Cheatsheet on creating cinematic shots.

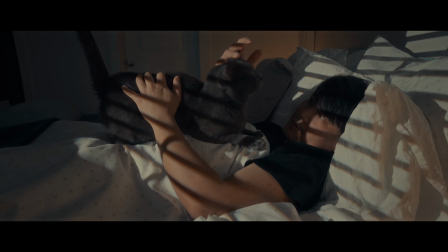[0:08]
If you're taking videos and photos for quite some time now, you probably experienced that feeling when you see something.
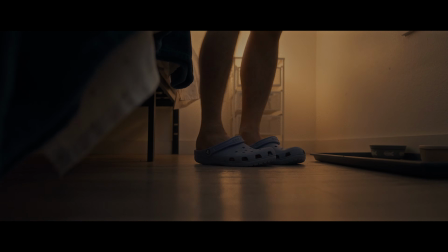[0:16]
You immediately know whether or not it will be a good shot.
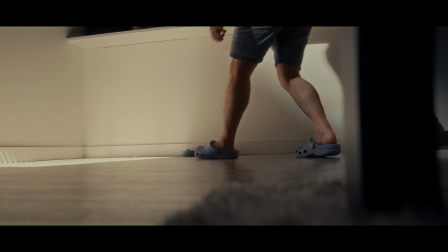[0:21]
But when I was just starting out, I was always asking myself, how can I make this shot better?
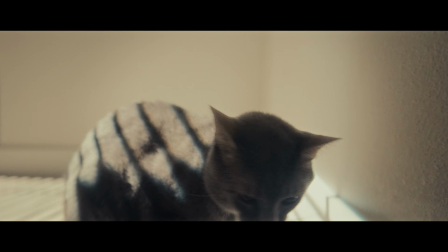[0:28]
Or why is it difficult to find and create shots that look cinematic?
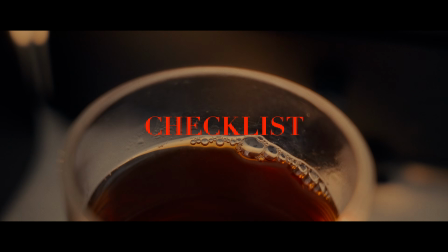[0:35]
So today I decided to share with you my checklist on how I improve my shots.
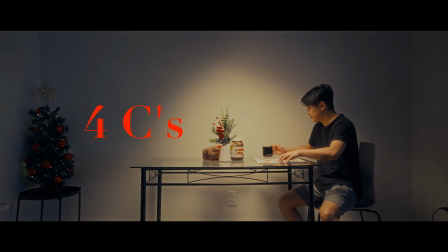[0:41]
I call it 4 C's. It doesn't matter if you're using a smartphone or a pro camera.
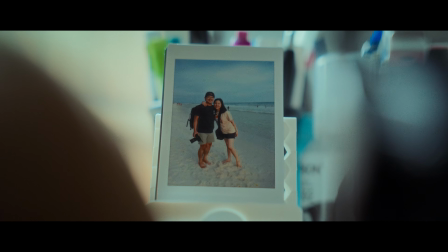[0:49]
This will work 100%. It's easy to remember and beginner friendly.
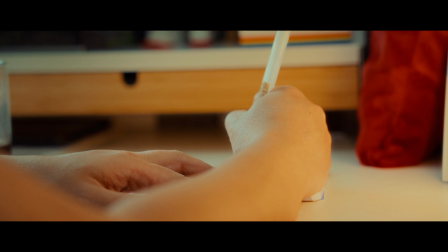[0:57]
So grab a paper and write down these 4 items.
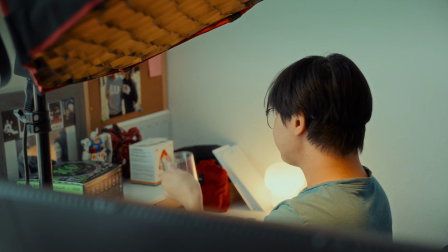[1:05]
But before that, I want to share with you what I use to find inspiration for my shots.
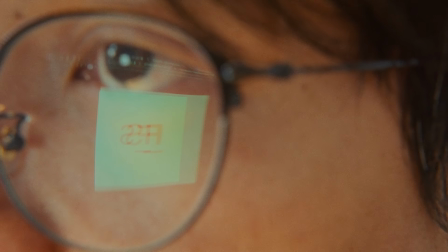[1:11]
And that is frame set. I've been using frame set in my past videos to find shots that will truly elevate the story that I want to tell.
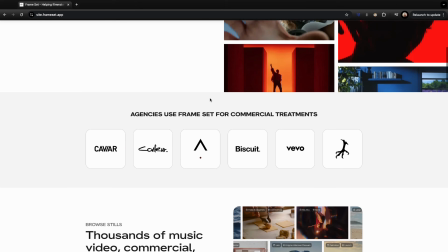[1:22]
They have thousands of frames from commercials, music videos, and movies.
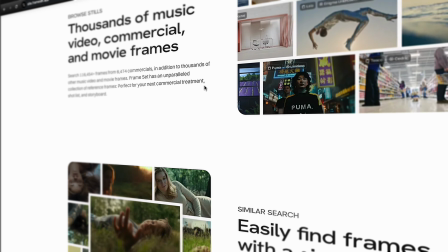[1:27]
Perfect for your shot list or storyboard.
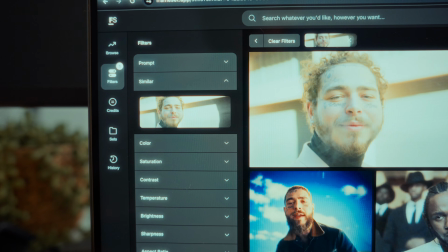[1:31]
Easily find similar frames by just dragging the frame into the search bar, and FrameSet will recommend similar frames to you.
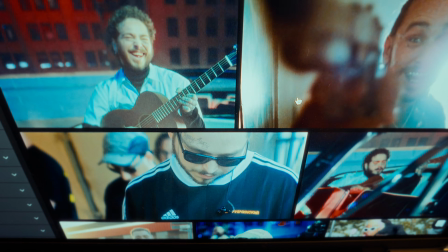[1:39]
Great for making mood boards.
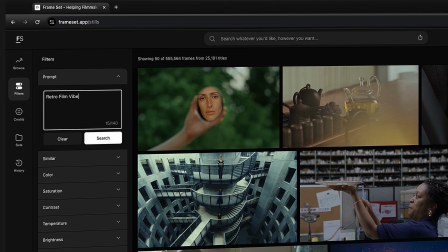[1:42]
You can also describe what you're looking for, and their advanced AI search tool will help you find the frames you need.
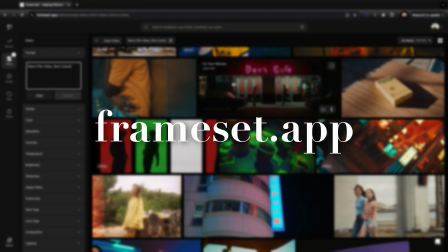[1:50]
So head over to frameset.app and check them out. Don't forget to use my link in the description.
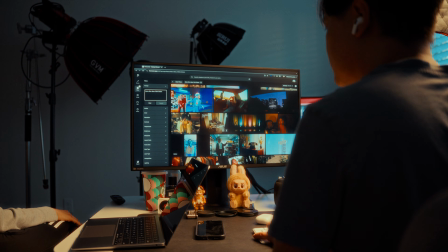[1:57]
It will provide me a small commission without an extra cost to you.
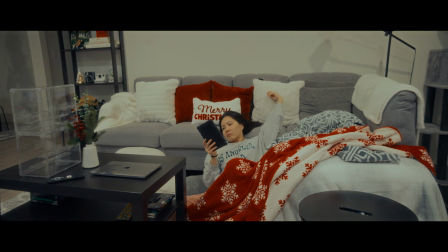[2:03]
Let's take a look at this scene, and one by one we will apply every item from the checklist.
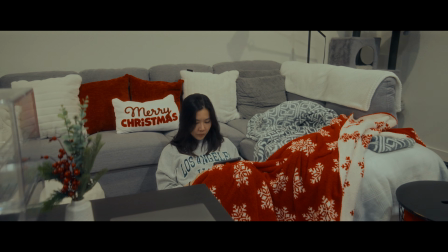[2:10]
So what we're looking at right now is a scene with the house lights.
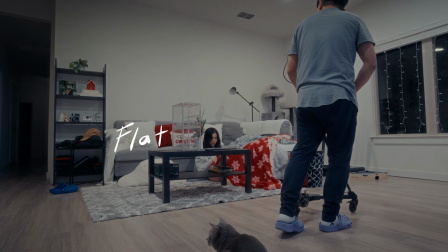[2:15]
Everything is lit well and it looks flat. So the first thing in our checklist is control the lighting.
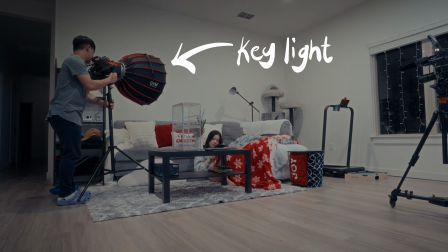[2:22]
So we need to set up our key light and then turn off all ambient lights.
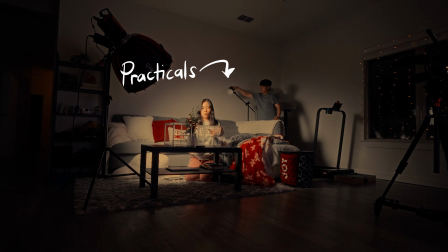[2:30]
I will also turn on some practical lights to make the scene more realistic.
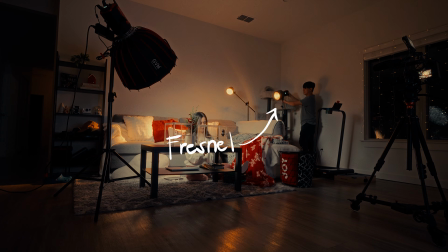[2:36]
I will also use a hard light besides our practical light to create a hair light to our subject.
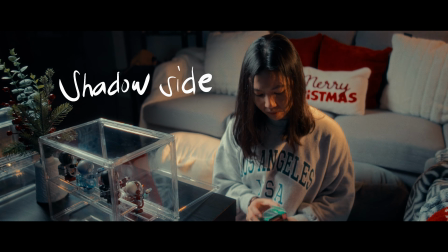[2:44]
Now we will position the camera on the shadow side of our subject.
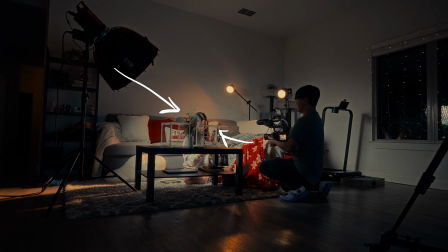[2:49]
Basically, the opposite side of the key light for a more cinematic look.
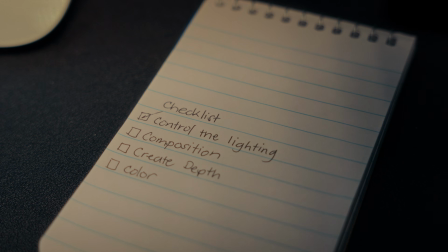[2:56]
Now we are done controlling the lighting. Next on our checklist is composition.
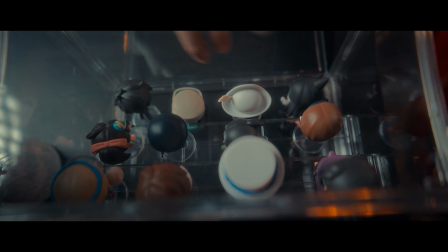[3:04]
We can compose our shot in many different ways, but here are some of my favorites.
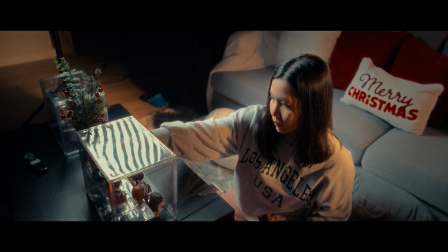[3:10]
Rule of thirds, basically putting our subject in one of these dividing lines.
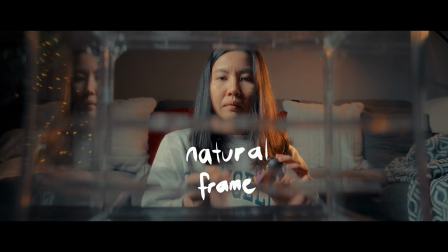[3:17]
Natural frames, something that will put our subject inside the frame.
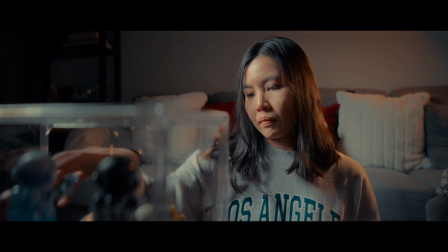[3:24]
Leading lines, edges or lines in the frame pointing towards our subject.
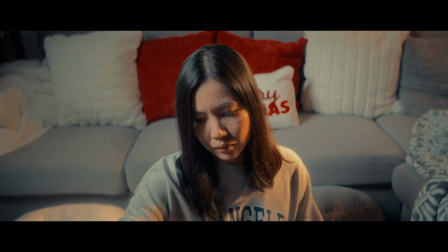[3:31]
Lastly, symmetry, placing our subject at the middle of the frame with the background appears to be symmetrical.
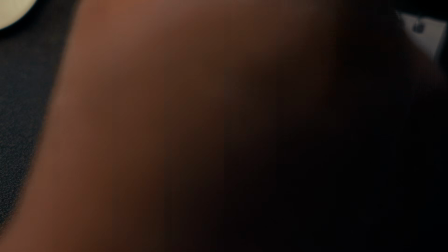[3:39]
After we choose our composition, we can now move on to the next one. Create depth.
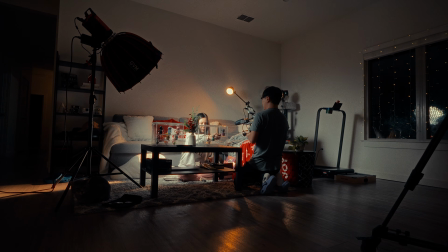[3:47]
What I like to do is when I'm doing a wide shot, I'll put something in the foreground to create more depth.
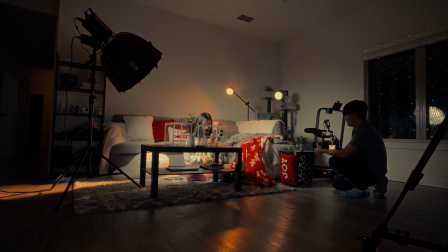[3:57]
Or if I will do a close-up shot,
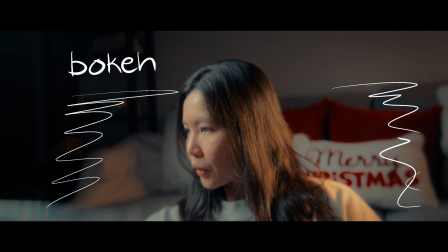[3:59]
I'll use a faster or tighter lens to create more blurry background and separate our subject, creating more depth.
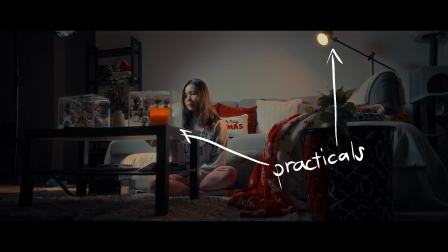[4:11]
Adding small practical lights on our scene also help create depth.